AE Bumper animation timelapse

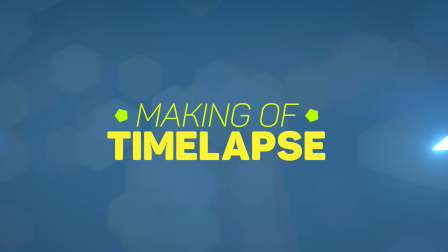4s
Motion Friend here. In this video, I'll be showing you how I created my new bumper animation.
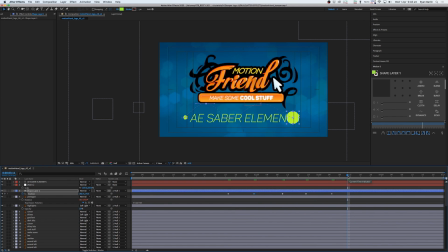9s
The project file will be in the description. I decided early on to reference that this was a tutorials channel by including one of the first things people learn when starting AE, the ball bounce. Here you can see me tweaking it. I want the ball to sort of come at the camera by using scale and then disappear. On the right, you'll see me using Motion V3 by Mount MoGraph to get a small vector burst effect.
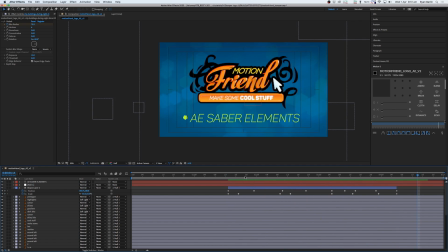29s
This plugin I'm also using to smooth out my keyframes quickly instead of using the graph editor.
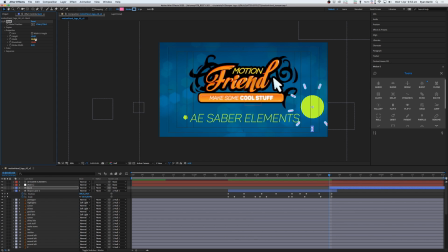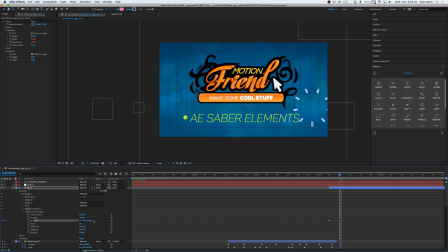52s
I quickly transitioned from having the ball on screen to this burst so that it looks like it kind of explodes.
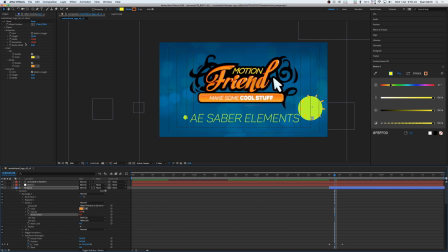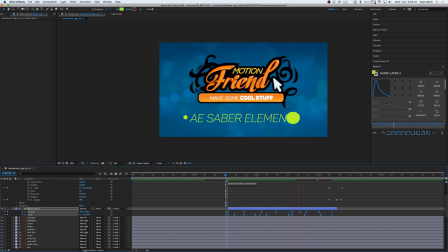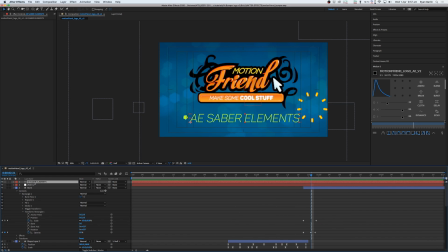I experiment with having a globe, but then settle on using Video Copilot Saber plugin to create a circle that draws on and off quickly using the start size, end size, start offset and end offset.
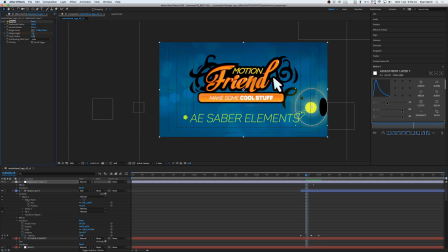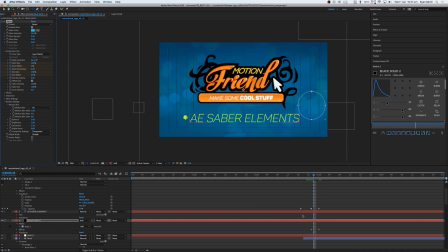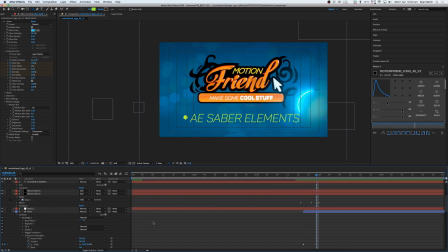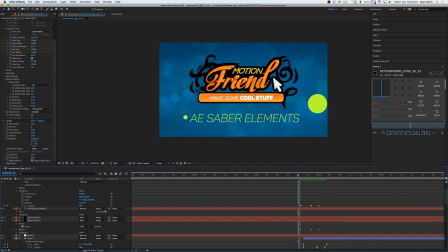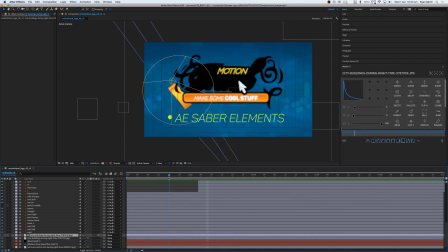142s
Next, I'm animating my typography.